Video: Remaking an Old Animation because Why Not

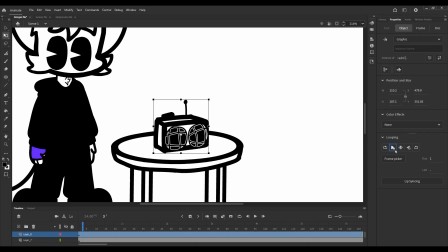(8:17)
Okay, so I'm going to make it play once, then stop, and start on 2. And I'm actually going to make it play the, is it 4th or 5th? It's the 5th, okay. So it's going to hold on the 5th.
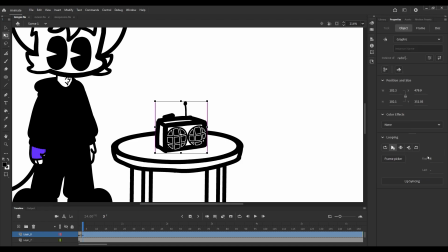(8:39)
And then start on the 2nd frame. Here. And then we could do that with each note. And then that same pushes the button down.
The song is only...
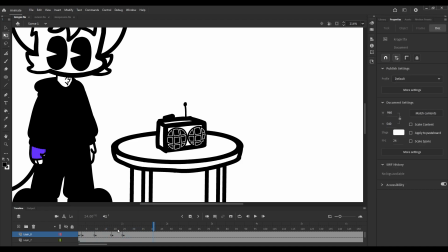(8:59)
Whoa. Okay.
The song is only good when it's...
The way the speakers like bounce like that is a little weird.
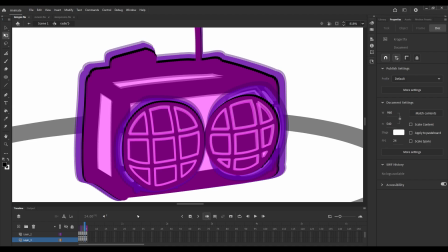(9:12)
I might try to smooth it out. Maybe I'll have to draw an extra frame.
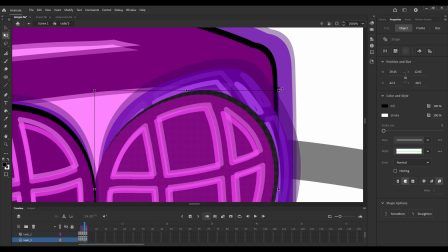(9:17)
Obviously, it's not natural for something to snap like that. You can get away with doing that a lot in animation.
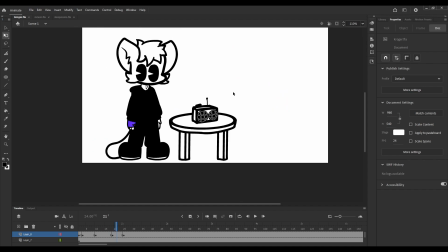(9:23)
I often do. Sometimes I'll do like 2 frames. I don't do any in-betweens.
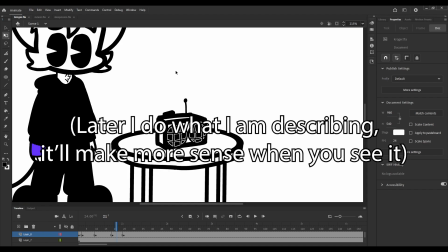(9:29)
I just skew something for 1 frame and then skew it on the next. Ease in and out that way, and it looks like it's moving.
The song is...
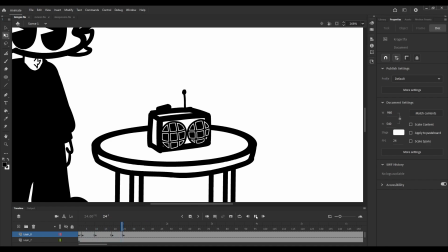(9:39)
But I think that looks okay.
The song is only...
Because it only does that once.
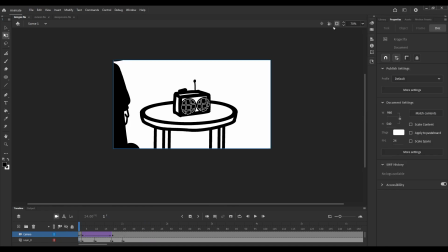(9:45)
So I think it looks good enough to do that. There we go.
The song is only...
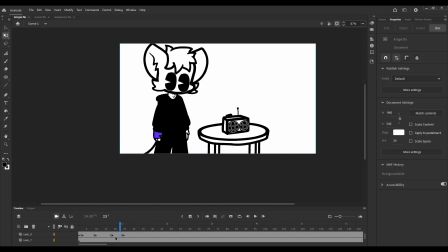(9:50)
He's not even looking at the radio. Now I need for him to press the button, and this is where I don't know what to do already.
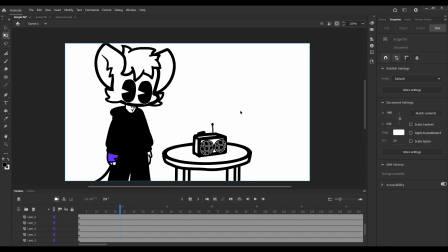(9:57)
I mean, I didn't know what to do for the radio, but now I really don't know what to do. Because in my original animation, I had him poke the button like this, and that doesn't look great.
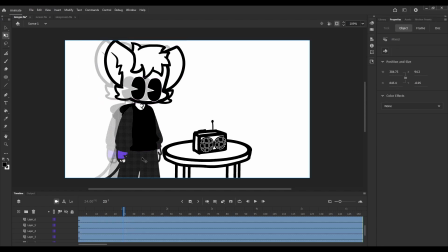(10:06)
I might move his whole body over closer to it. This would be easier to poke it.
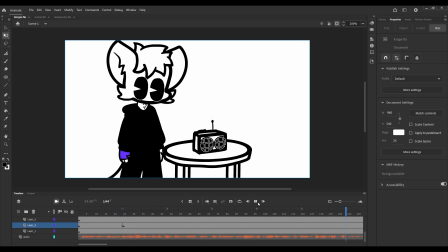(10:11) Picture this.
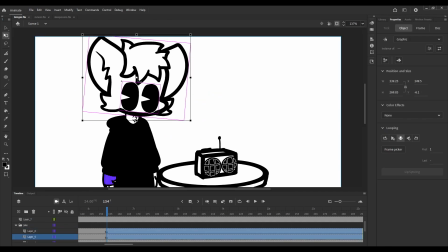(10:16)
Alright, and there, I'm going to put it back to how it was. Clean slate.
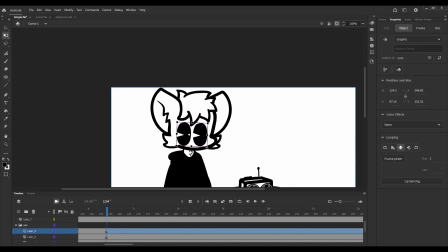(10:24)
Because by then I'll have changed stuff. I'm going to have the left hand have been obviously pushing the button.
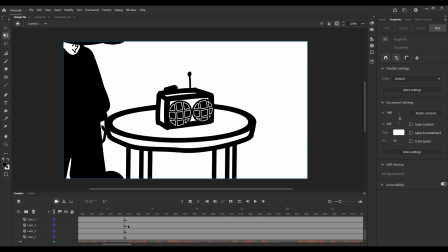(10:31)
And it's also going to be up while he's talking. But I don't want that staying there whenever it transitions to this next place.
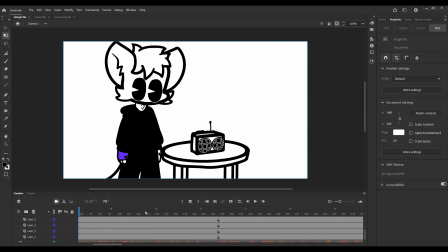(10:39)
Because it will do a transition.
Picture this.
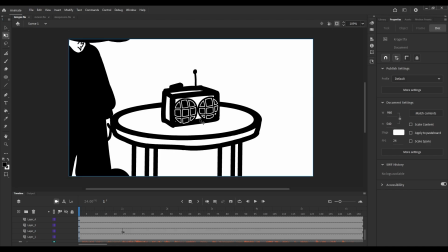(10:42)
And I already have an idea for how I'm going to do that. Funny, I have an idea for like a cool transition effect.
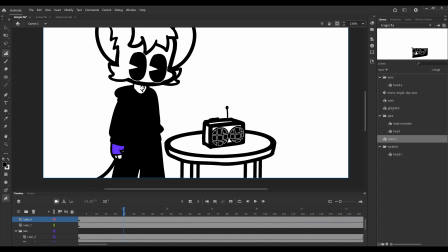(10:50)
I don't for how to push a button. I don't know that I don't have any hands.
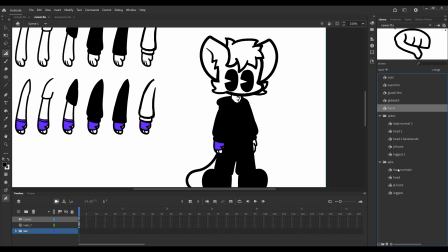(10:54)
I just realized that. I didn't get the hands over. Whoops.
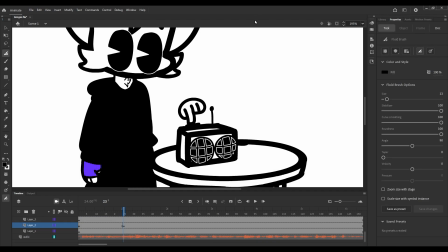(11:00)
Alright, I've been doing some drawing off camera, and I just cannot get this hand right. This is the closest that I've gotten. It doesn't look right. And I can't seem to find out why.
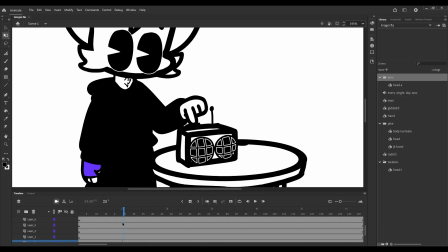(11:17)
If I do this, there we go. And when he clicks the button, he's gonna look up, because now he's talking to his friends. Oh, whoops, I put that frame too early.
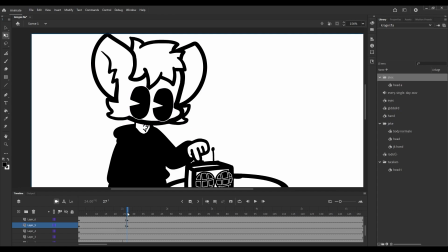(11:26)
Okay, actually, I'm gonna put it here, so that I have, during the TH sound, his head will start to look up.
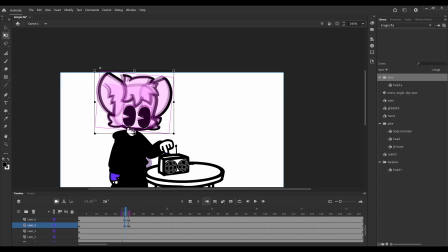(11:35)
Maybe, should I make him blink when he looks up, or should I not?
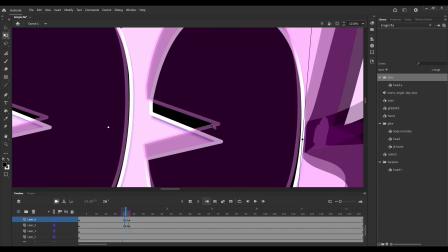(11:39)
I think it might add a little bit to the movement for some reason.
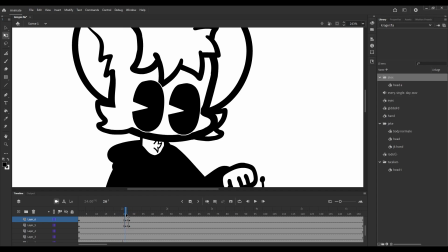(11:45)
I don't know why. Whoa, that's not right. Maybe I will.
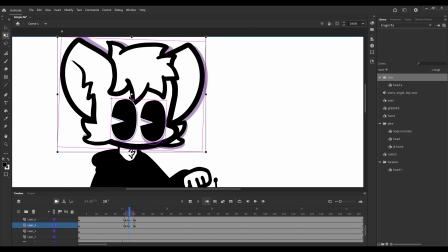(11:52)
Hold on. Let me try adding that. Adding a single frame where he's like blinking.
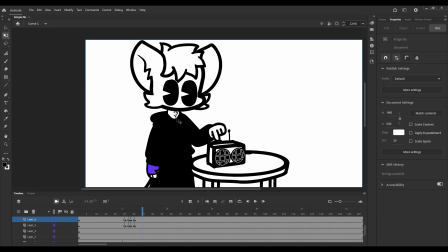(12:00) The song is only good.
Okay, I think that looks okay. Though I might make his eyes
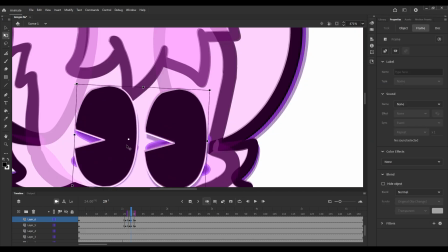(12:05)
squish a little bit on the frame before and after the like main blink part,
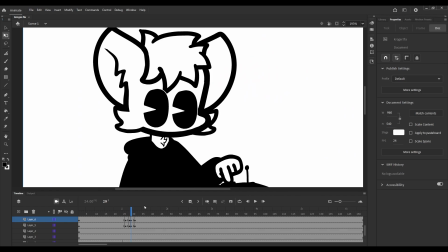(12:12)
and then it will like look like his eyes are opening and closing, like you just caught the movement right at the beginning and the end.
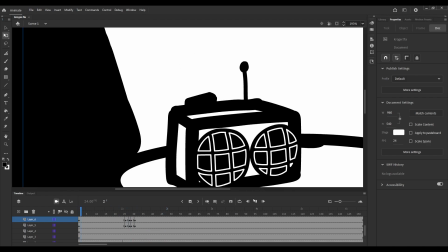(12:19) The song is only good when.
Yeah.
The song is only good when it's not.
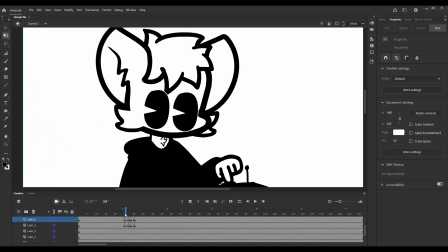(12:25)
Maybe that's too much. Hold on, let me try it.